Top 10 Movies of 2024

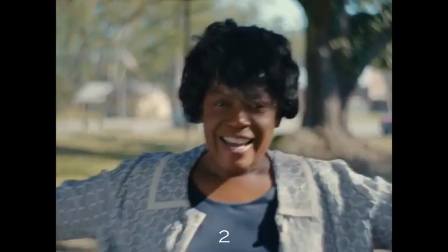490s
As soon as I heard this movie was in first person, I had to see it as soon as possible.
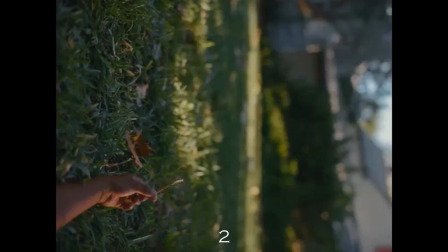494s
While the pace of the film can be a bit navel-gazy, the experience overall is intense.
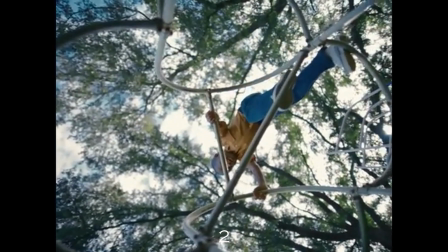500s
The whole project is an exhibition of the main character reminiscing about his time at a Floridan reform school in the 1960s,
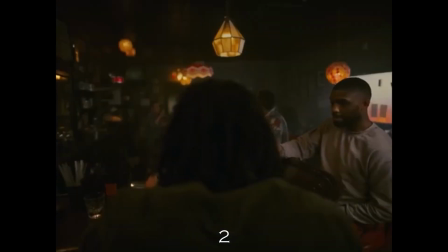506s
with scenes in the present being in third person and scenes from the past being in first.
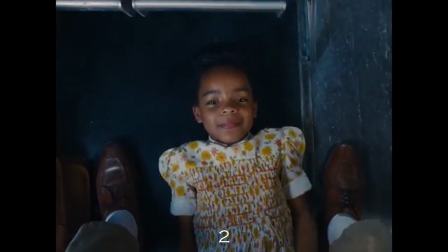511s
These scenes in first person almost always have a peculiar detail it focuses on that would make sense to stick out in someone's mind,
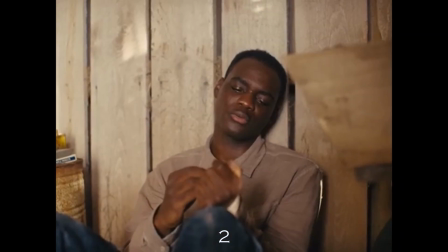517s
as if we're reliving these memories as they replay in the character's head.
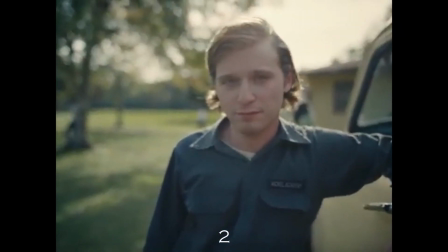521s
We have seen period dramas about race before, but the presentation has never been this intimate.
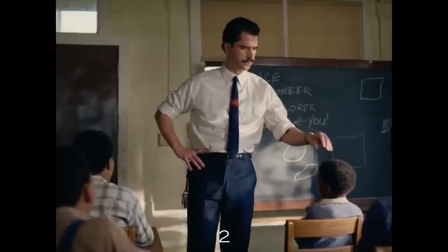526s
This will go down as one of the essential examples of subjective camera work for modern cinema,
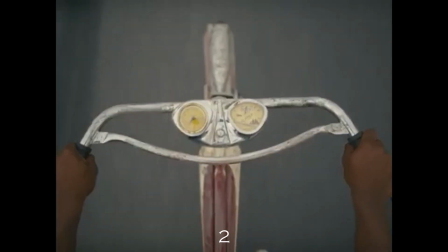532s
and I hope other filmmakers take note of how commitment to an ambitious idea can still be rewarded in the age of sequels and remakes.
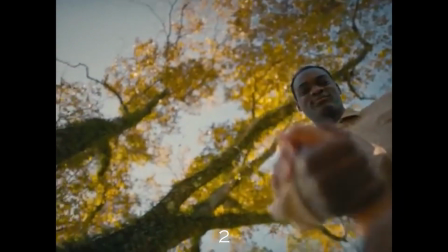539s
I think Ramel Ross was robbed of a Best Director nomination for this one,
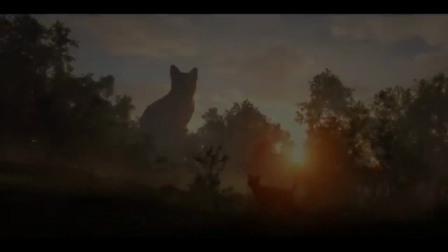543s
and I can't wait to see what he makes next. And my pick for the best movie of 2024 is Flow.
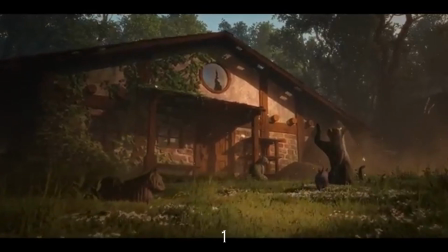549s
There were a lot of great movies on here, but I had to put this one at the top because I think animation has needed something like this for decades.
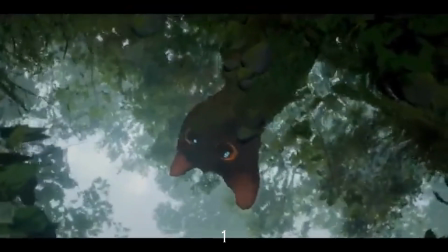556s
The film is already unique by having no dialogue, so you have to interpret the animals' desires and personalities based on their behavior and body language,
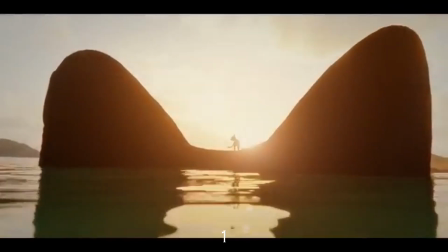564s
which is a bold choice for both adult and younger audiences. The plot is simple, but transcends into a surreal and fantastical meditation on time,
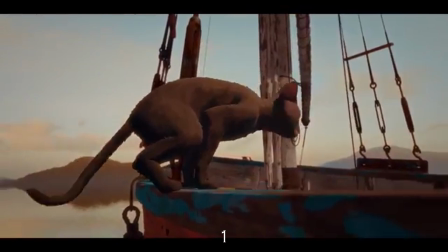572s
represented by an impossible flood that consumes everything until nature resets itself and its survivors reflect on who they were at the beginning.
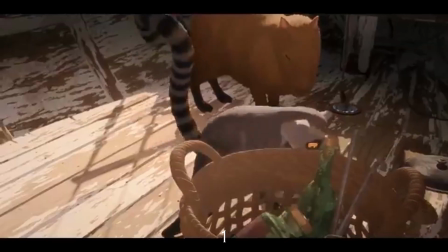580s
It moved me how well this film illustrated that some of the most important gestures do not need words, and how cinema can capture these gestures even if the subjects aren't human. Landscapes of symbolism populate this movie's world, and the insistent mystery of it being wordless elevates it into a legitimate art film.
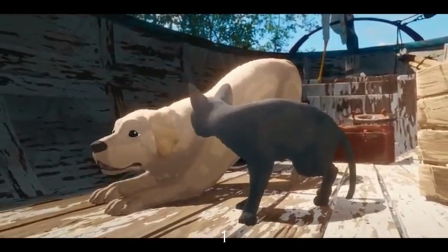596s
There's even a death scene that's implied to be self-inflicted, but that's the most ambiguous part of the movie, and how you respond to it may determine your attitude about the whole experience.
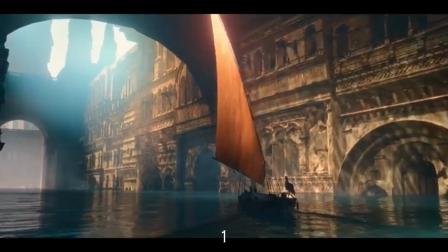605s
While The Brutalist's original score should win the Oscar, I would say the score for Flow was my second choice, and impressively,
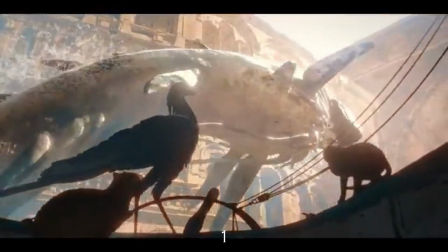612s
it was composed by the director himself, having written 7 hours of material before it was cut down into 85 minutes.
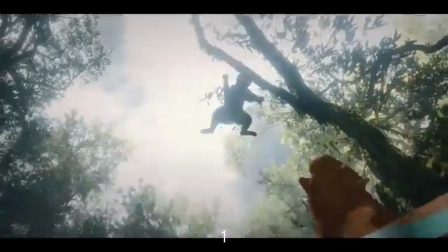618s
The movie was animated entirely on Blender, a free 3D animation program that's considered for beginners rather than a studio standard,
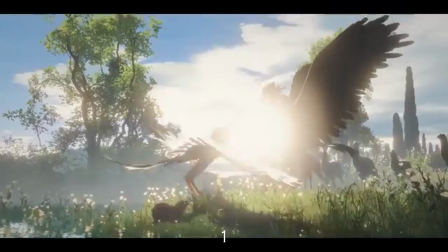625s
and the studio in question is relatively new from the country of Latvia, where Flow has now become its most successful production.
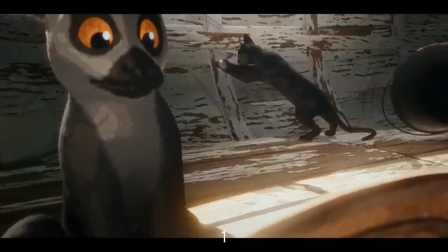631s
And not only is this the first Latvian movie to be nominated for an Oscar,
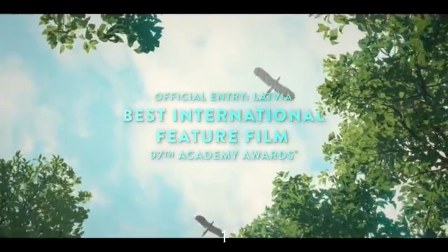636s
it was nominated for both Best Animated Feature and Best International Film, which is a first for the Academy Awards.
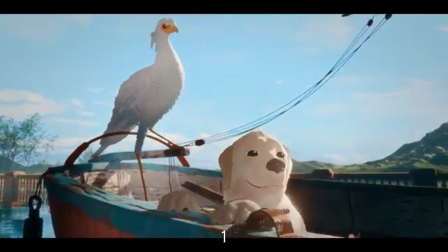643s
While I know this movie won't shake the core of everyone I know, nothing else from 2024 made me more optimistic for the future of cinema, especially in the world of animation.
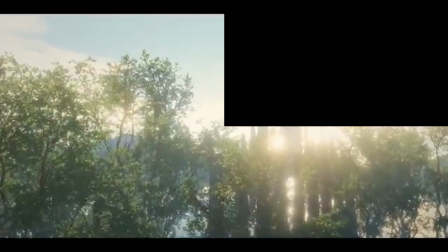652s
This is Colton Basinger, thanks for watching.